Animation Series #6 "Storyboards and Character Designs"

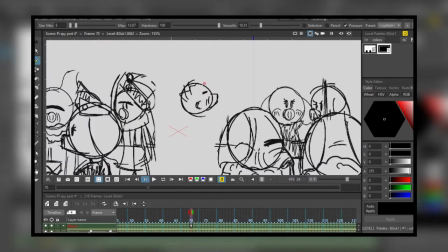(0:23)
When I think storyboarding, I think, what am I trying to tell the audience about my characters in this story?
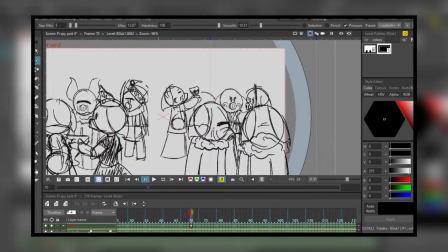(0:32)
What am I trying to say to them or convey it to them?
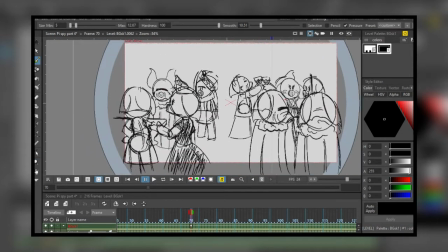(0:36)
And some artists have developed a language in which they can express something to the audience that's so clear that you
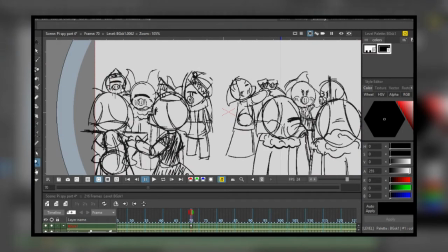(0:44)
can't deny that that is what's happening.
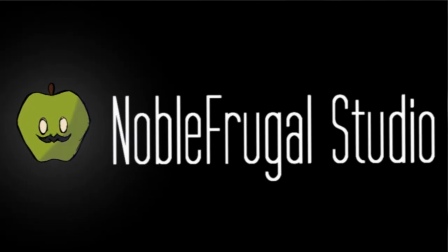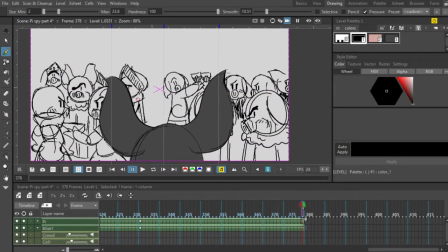(0:53)
Hi guys, it's Sebastian here from Noble Frugal Studio, coming at you guys with a video about storyboarding and character design.
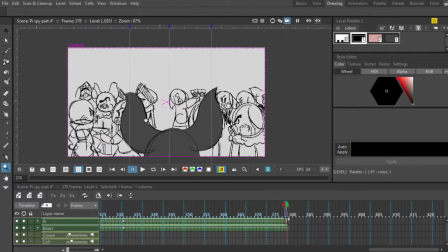(1:02)
Now, I got a comment from one of my beloved viewers. Thank you. I can't remember the name just right now.
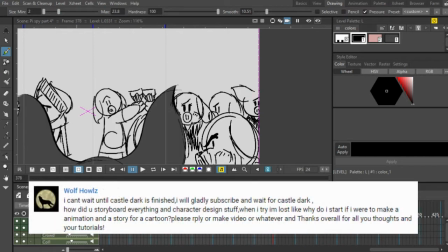(1:07)
I'll post it up on the screen though. About how I go about doing the storyboarding.
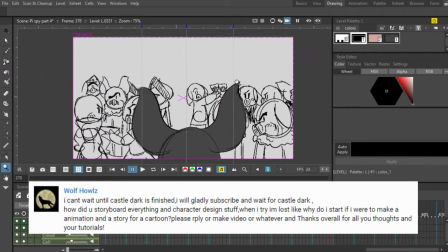(1:13)
I'm going to talk about storyboarding first because it's going to take me the least time. I think this one will be a little bit short.
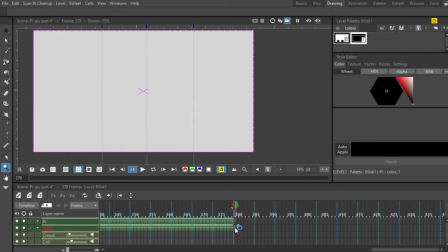(1:22)
Storyboarding is it's very simple because it's literally what you want the audience to see.
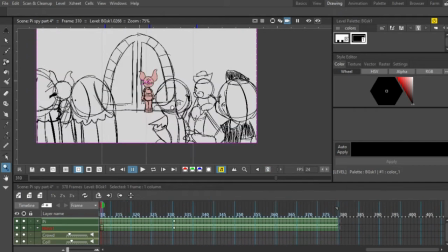(1:28)
Now I'm going to show you guys this little clip. I'm actually going to play the clip at the end so we can get to talking first, and then I can give you guys a little present at the end of me playing what I've created so far.
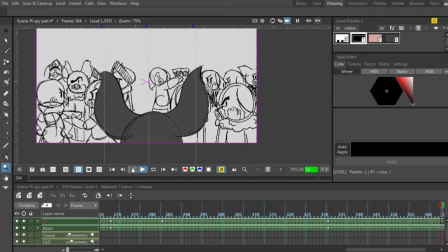(1:40)
And you guys are really going to want this one because it's kind of fun. It's out. I love watching it so much. Okay, so let's see if I want to create this next part where his pie is going to be basically everyone's looking at him because he's the awkward thing in the party.
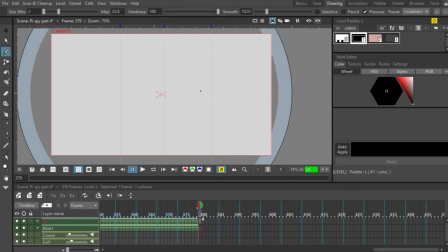(1:54)
No one knows why the heck he's here, and I'm just going to return to one of the
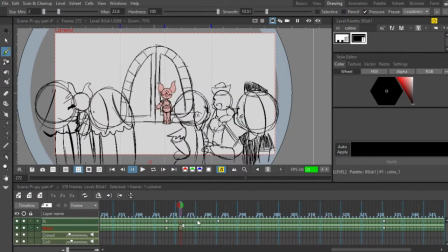(2:02)
previous shots, and we're going to have him do something, and then everyone goes back to what they're doing. You guys will understand once you see it in the at the end of the video.
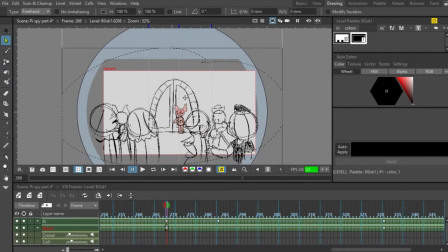(2:14)
So yeah, it's pretty funny.
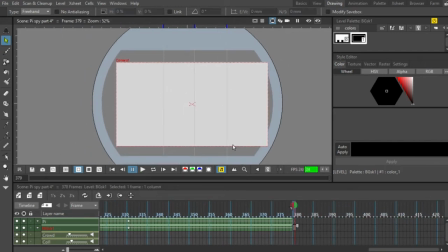(2:16)
I do want that kind of humor in Castle Dark, but anyway, about storyboarding is that it's really, really simple when you really think about the fundamental
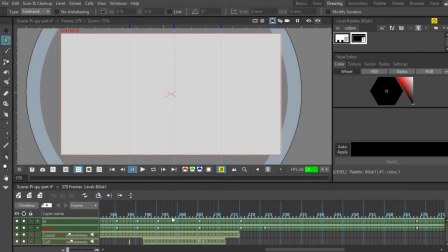(2:28)
goal. The fundamental goal of storyboarding is to convey to your audience what you want them to see.
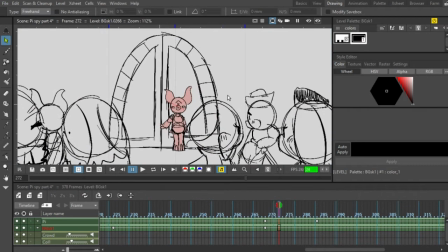(2:34)
Now, if you want your audience to see Pi, since I wanted Pi to be in the middle of the shot,
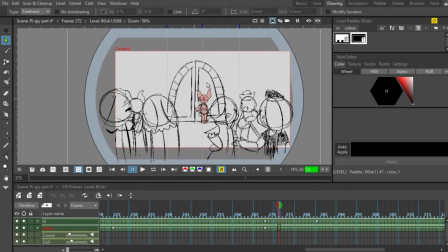(2:41)
I wanted Pi to be in the middle of the shot because I wanted the audience to see him acting awkwardly after being noticed.
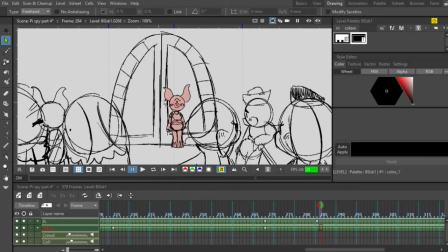(2:48)
That's what I wanted the audience to see, and so I put him smack dab in the middle, so you couldn't really miss him.
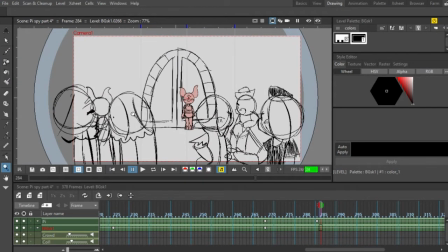(2:54)
And what else I wanted to see as a secondary is I wanted you to see the reactions of all the people around him, that he's there.
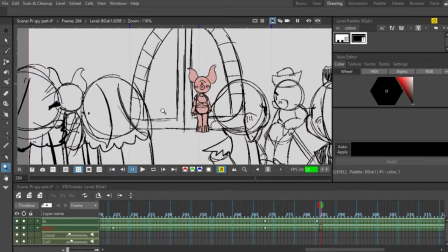(3:02)
Like, it's kind of awkward, so I put them right on the side so you almost can't miss them. And that's really the thing about storyboarding.
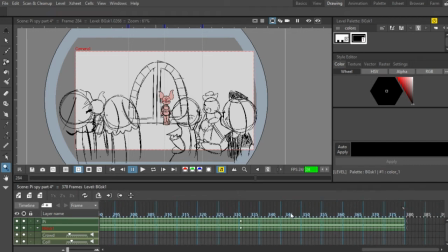(3:09)
It's so simple. Like, if you do arranging comic panels, you'll just understand,
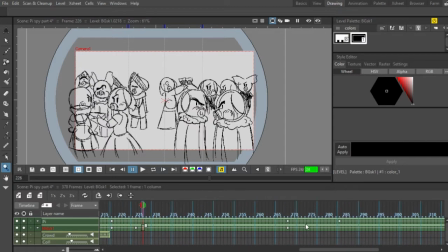(3:15)
if you're into that, and you'll understand just how simple it really, really is.
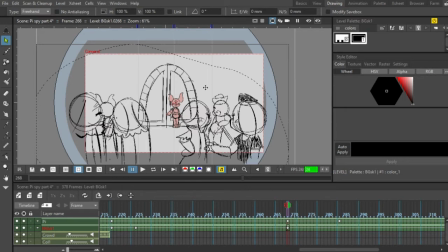(3:20)
All it is taking what you want the audience to see based on your story,
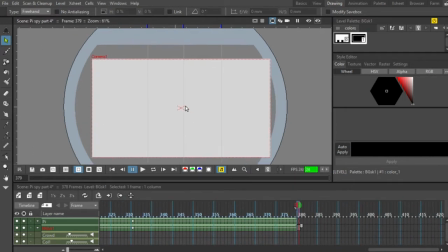(3:25)
and then just literally putting it on paper in a way that they can understand it.
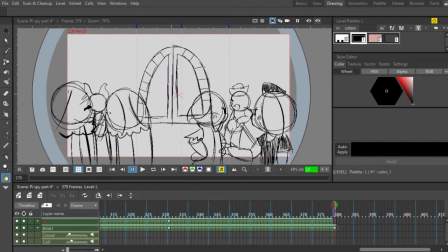(3:30)
And so I'm going to keep that last pie frame too. Let's see if we can copy that drawing.
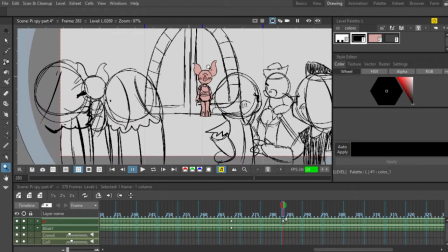(3:35)
Yeah, so it's really, really simple stuff. When you think about it, it's really
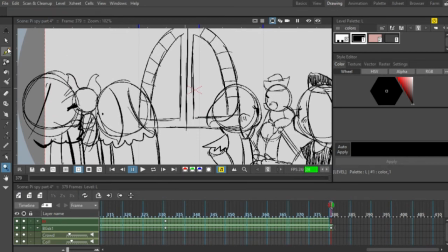(3:45)
simple, but also, like I said before, in practice,
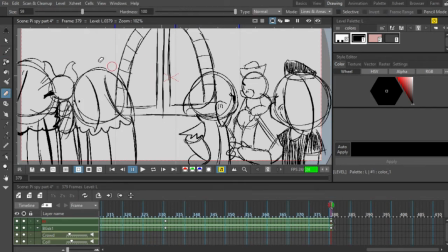(3:48)
I know none of these things are really all cut out as an easy cookie cutter tutorial.
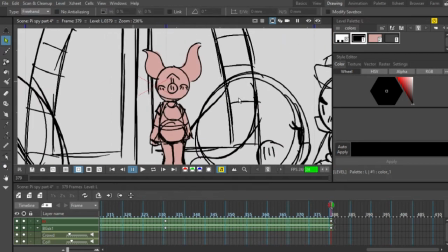(3:54)
I've said this before, you can look at all the principles you want, but you really just gotta practice.
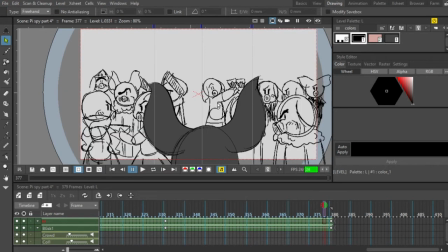(3:59)
So I think I've had a decent amount of practice with this Castle Dark because this whole thing's a storyboard.
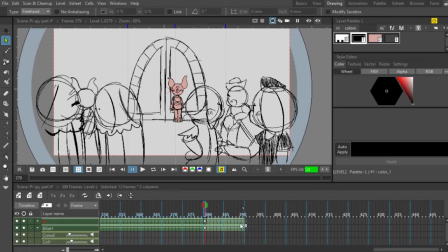(4:04)
I wish I really got to do some more animation, which I will be doing in the future once I get done with this first episode storyboard, which I think we're around halfway through.
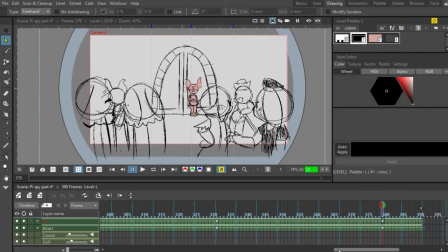(4:15)
I know as plot-wise we're more than halfway through. There's not much of a plot to the next, rather than showing you guys the teaser for the next episode. So I'm going to leave that right there.